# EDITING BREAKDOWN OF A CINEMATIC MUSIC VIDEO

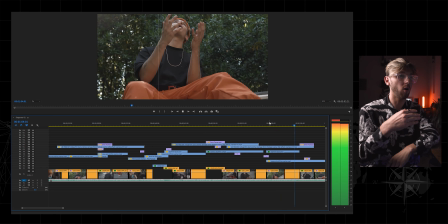So that's how I've kind of used those kind of light leak transitions throughout the whole video, just to give it that sort of, again, old school kind of film overlay.
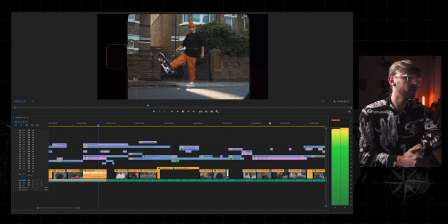And also I've used it here and there to kind of make transitions and things like that. Again, these are all just simple cuts. Where the kind of beat goes, you got like the drum beats, I've just cut each frame. I think I've done like 3 or 4 frames per clip of like different clips, and then I kind of just merged them all together.
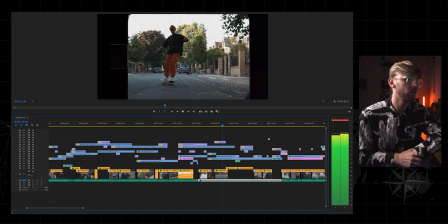So as you can see here, we just got some really simple cuts. Again, Spencer skating in the street, nice slow-mo clips.
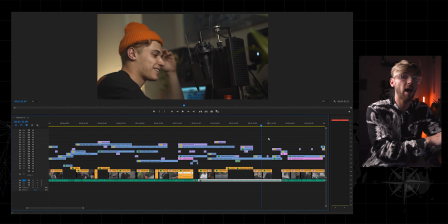None of the slow-mo in this video I actually slowed down to 20%. I slowed it down by about half or 40%. I didn't always need to take advantage of that full 120 frames per second, but it's always good to have it just in case. Okay, so second part of the song. If you take a look at some of these settings that I used when I came to grading a lot of these clips at the start of the music video,
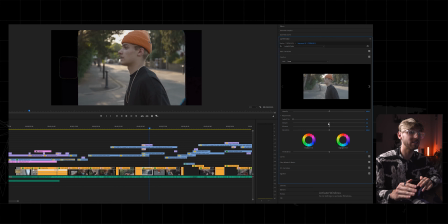I actually turned up the temperature by quite a lot because I wanted to keep that nice warm tones in a lot of the clips.
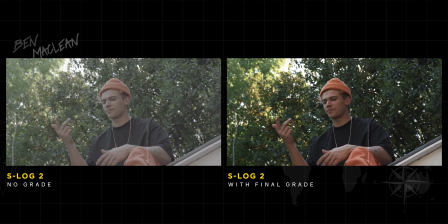And then I turned down the highlights, especially in the shots when he's outside. I really kind of desaturated those highlights and turned down the tint.
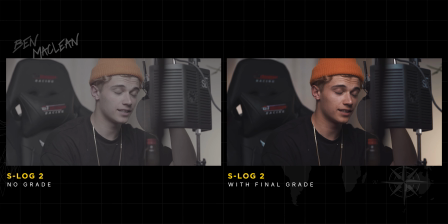So I got a bit of detail in the sky, but I didn't want the whole kind of scene to be completely blown out by the harsh sunlight. Those were like kind of like the settings that I played around with, especially like I said, with temperature, highlights, contrast and things like that.
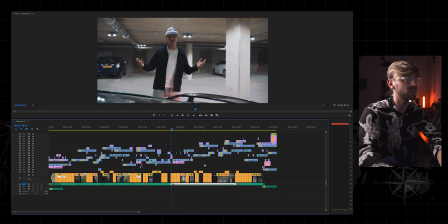Alright, so again, got another one of those cool mask transitions, but this time was a lot quicker, which means it was even easier to do.
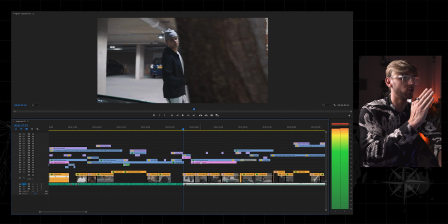There was a lot less frames to cut, and also the tree was just a straight line masked out frame by frame,
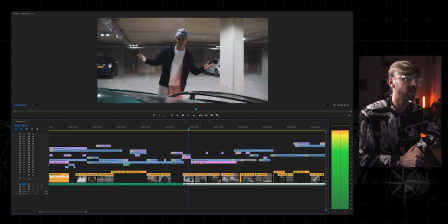which ended up at this cool car park area.
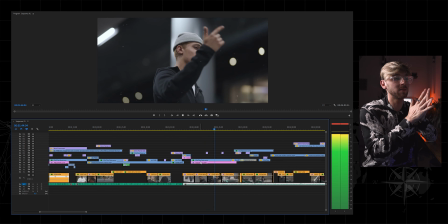Now, with these shots in Canary Wharf, we had to be really careful because security were literally following us around the whole time, telling us not to record.
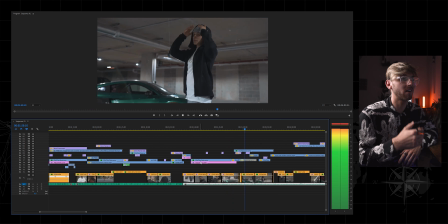In the car park, we were fine, but when we were around Canary Wharf, literally they were just getting on our nerves.
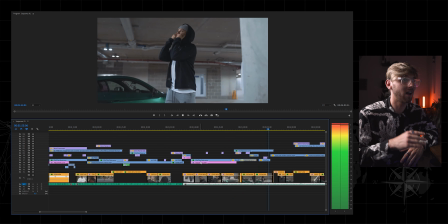So yeah, be careful for anyone in London who wants to shoot in Canary Wharf.
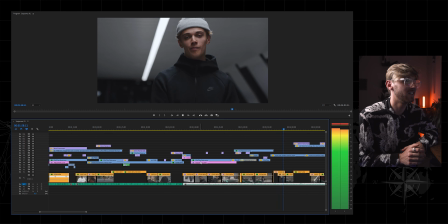Security are hot on it.
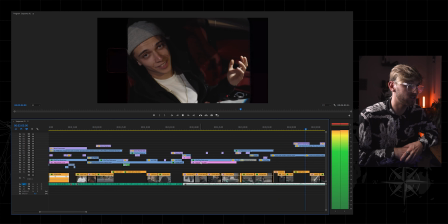Again, all of these super simple shots.
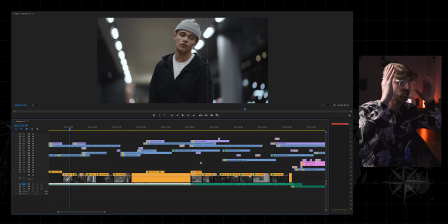I really like the grading as well on this shot because just the leading lines of the lights as well with the bokeh and things. Again, I shot this with the 85mm. The 85 just brings up such a nice shallow depth of field.
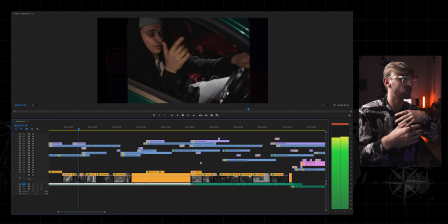Wherever you are, if it's like headlights or street lights, just the bokeh is unreal.
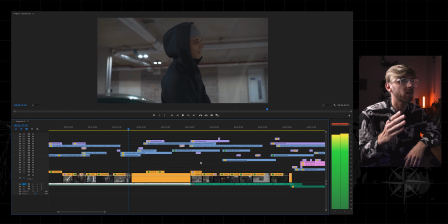Again, all simple cuts. With these shots as well in the car park, I was following Spencer around the car about 3 times.
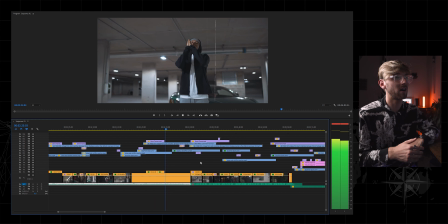He'd done about 3 or 4 different takes on the song, and I was just following him around the car, and then I just cut in between each take, like I said at the start.
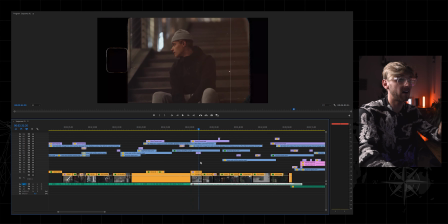So this clip right here was a very tricky clip to grade because I'm going to show you right now what it looks like without a grade on it, which is just mental. If I take that out, I'm going to take the grade away,
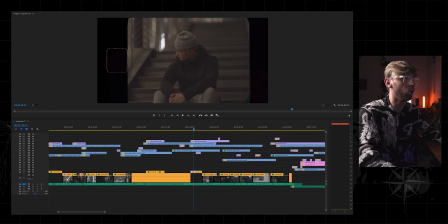and it actually looks quite warm, and I took out loads of warmth compared to what I did before. I took out lots of the warmth, made it look really cool. So I turned the temperature down by -29, and then I played around a bit with the hints of the greens.
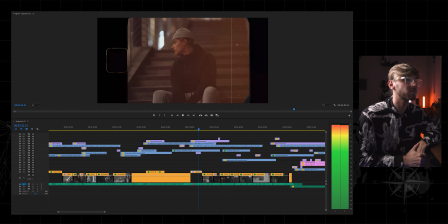As you can see, there's a slight hint of green and blue in there. Again, this shot, really sick.
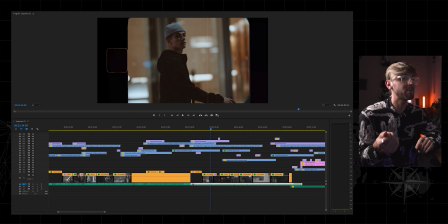Filmed it in 1080, but I wasn't really happy with it because it was quite grainy, but I thought it looked really cool because it added to like the dramatic effect and the style of like the VHS sort of old school film effect I was trying to go for throughout this video.
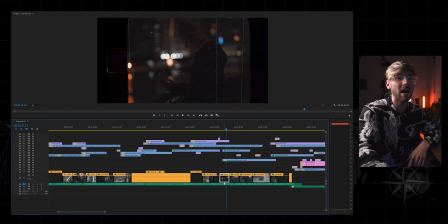Again, that as well, that was a super grainy shot. If I take down this, look, I increased the exposure by almost 50%. If I take that down, it was like such a difficult shot to see without the increase of exposure as well as shadows and stuff.
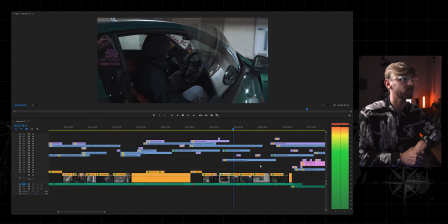But again, super grainy, but I think it looked really cool. And obviously Spencer getting in the car.